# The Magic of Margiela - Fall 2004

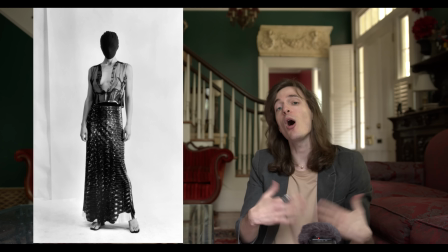244s
So we have the trompe l'oeil stuff from spring-summer 1996, and we also have a history of the Maison taking objects and turning them into clothes.
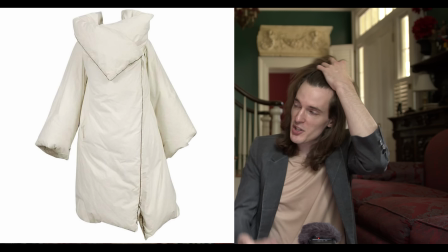252s
The best example of that is the duvet coat. This is one of the most legendary things the Maison has ever produced.
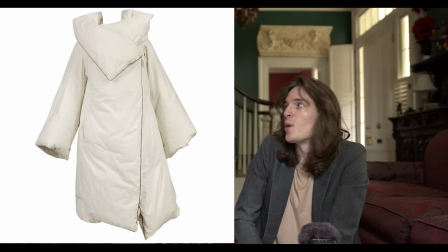257s
It is almost an immortal piece of design at this point. We also have things like the plate vest and the glove bag and the cork necklace.
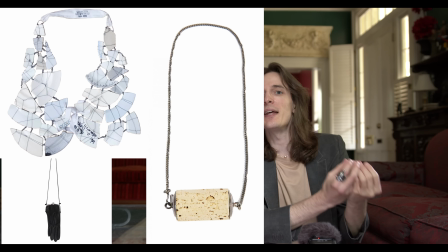264s
Like all of these are things where the Maison just said, that is such an interesting object, we should just make that part of our wardrobe.
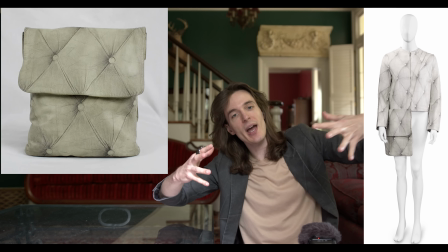271s
So here what they've done is they've taken the object idea and they've taken the trompe l'oeil idea that they've used, and now objects are getting trompe l'oeil onto garments. This also plays pretty deeply into the memory of objects that the Maison has been building on since the very first collection.
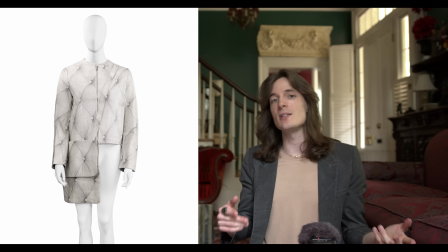286s
Because here, I mean, we can see that this is more than just like, you know,
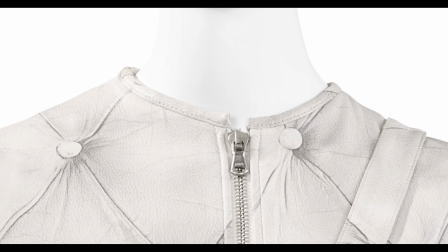289s
leather dress made of couch leather. This is a print of the surface of the couch from your grandmother's house.
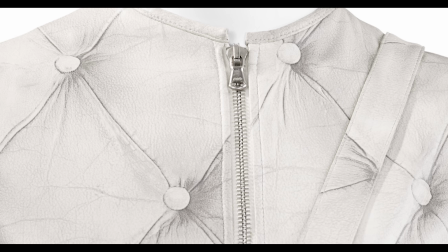295s
It's the memory of these objects which are here absent in the collection.
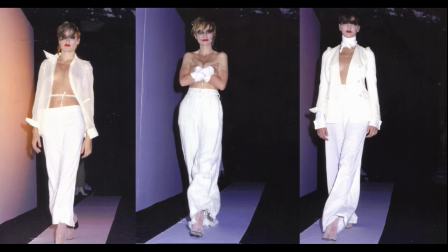300s
We remember back to the very first collection, spring, summer 1989,
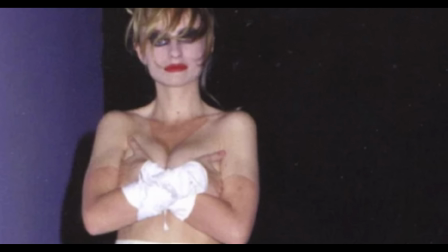303s
where we had the memory of a V-neck t-shirt in the fake suntan lines that the models had on their chests.
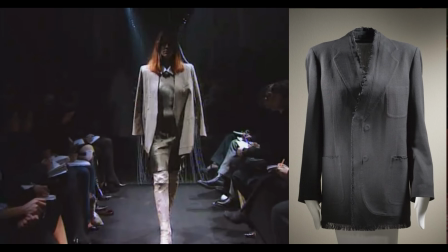311s
We also see the memory of clothes as recently as fall 2001 in the lapel of these blazers. It was there, but it's not there now. So all of these previous ideas from the Maison are being very purposefully used. They're not just taking stuff that feels like it's on brand and throwing it out there. They are taking purposeful steps and building the narrative a little bit at the time. And this, honestly, this kind of stuff is what makes fashion so interesting for storytelling. Because in a book or in a movie, it's really easy to tell just a cohesive narrative from beginning to end. Because you have characters, you have plot development, you have a chronology of things. But with this, there are much more nuanced ways of telling stories and using your own concepts and doing little flips on what you've already established. This is a really, really great use of that for the Maison. This is worth remembering. You know what? We will retrospectively give it an all rise. All rise. Woo!
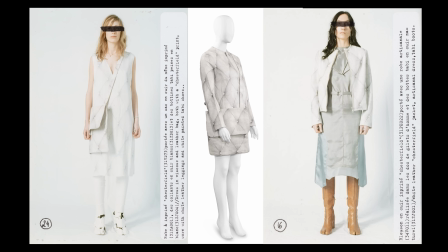366s
This was so sick! Fantastic conceptual framework, flawless execution, a million angels kissing in the sky. This is so, this is great. I like it so much. Okay, stay standing. So I'm gonna do the Patreon plug, but I'm gonna show you weird stuff that my dad has in this room that's always off camera so you can't see it.
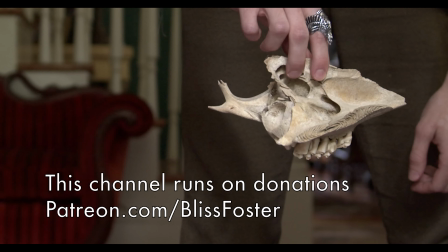385s
Hey team, here's the deal. This channel cannot exist without financial support.
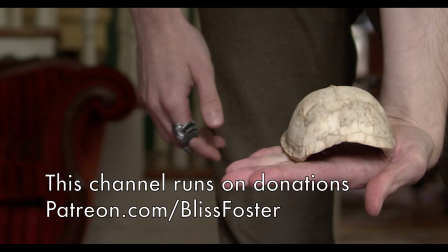389s
If you really love this series, if you wanna watch the full episodes of this series and get a bunch of other exclusive stuff from the channel, join the Patreon.
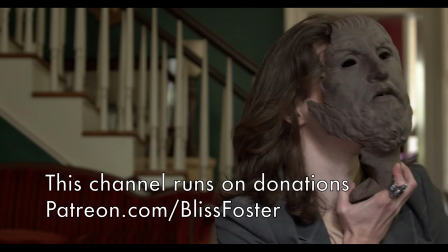397s
Patreon.com/BlissFoster. Please do that. I will love you forever. You also get to join the private Discord. It's super excellent. You guys have heard this before. Please do it. Please, please, please, please, please. I love you all so much. These are Matryoshka dolls. My dad loves Russian aesthetics, loves Russian culture, loves Russian people a whole lot,
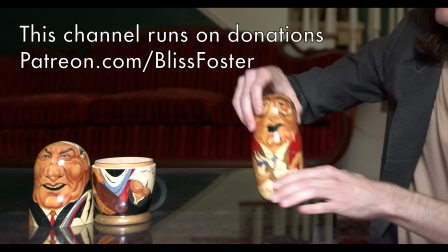414s
but he also hates the Russian government, which makes my dad in a lot of ways like the Russian people.
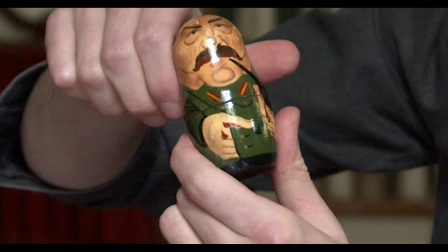419s
So these are all Russian leaders. You'll note that Stalin has blood on his hands, and at the center of all of the Russian leaders is death. Some pretty biting political commentary there. All right, you may be seated.
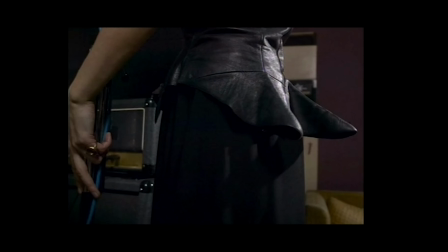431s
What's most important about this film is that Martin is still trying to find ways to get people to focus on the clothes themselves,
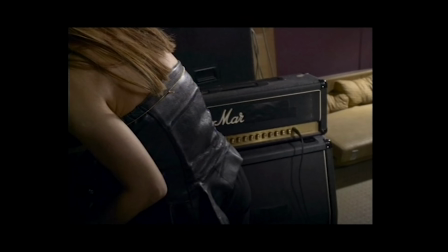438s
even in the medium of this movie. The still image film technique aids in creating that practically. This has been done so that the Maison can bring your emphasis away from the runway experience and more onto the clothes themselves.
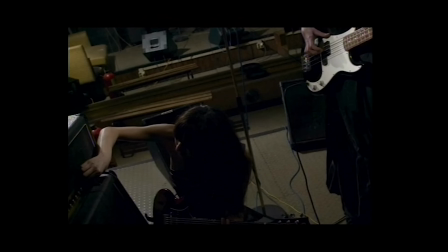452s
At this point, they've been filming the shows consistently every single season, so it's not that they can't film a standard video,
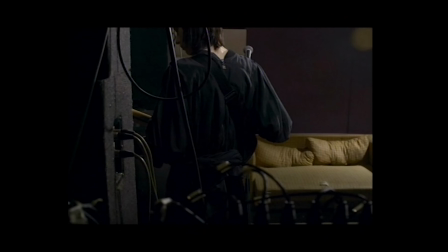458s
but rather that filming the clothes, they choose to allow ample time and space to really take in the individual images.
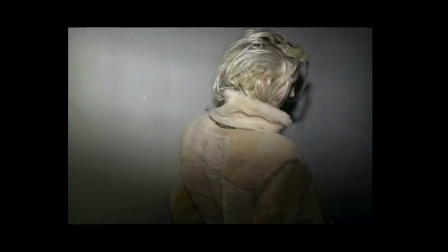465s
Like this model, for example, she's walking down these stairs in a series of photographs,
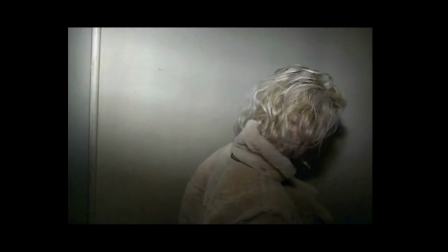469s
and it allows the viewer to really focus on the texture of the sheepskin and how it's paired
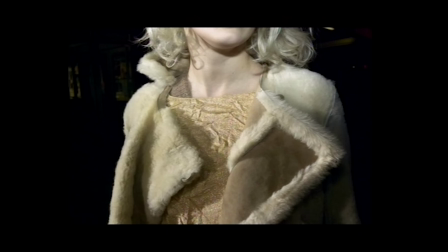474s
with this golden lurex crumpled top and the knee-high tabby boots from this season.
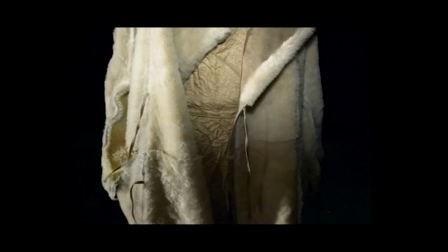479s
Nothing here goes unappreciated, which is what the Maison strives for in their presentations. Another cool little note about the multi-location situation is that this is the 10-year anniversary since the Maison did a
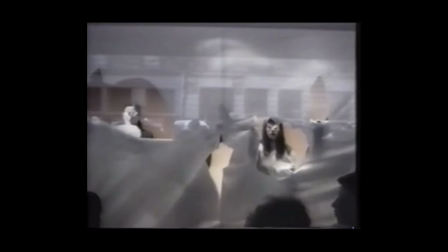492s
multi-location situation all over the world.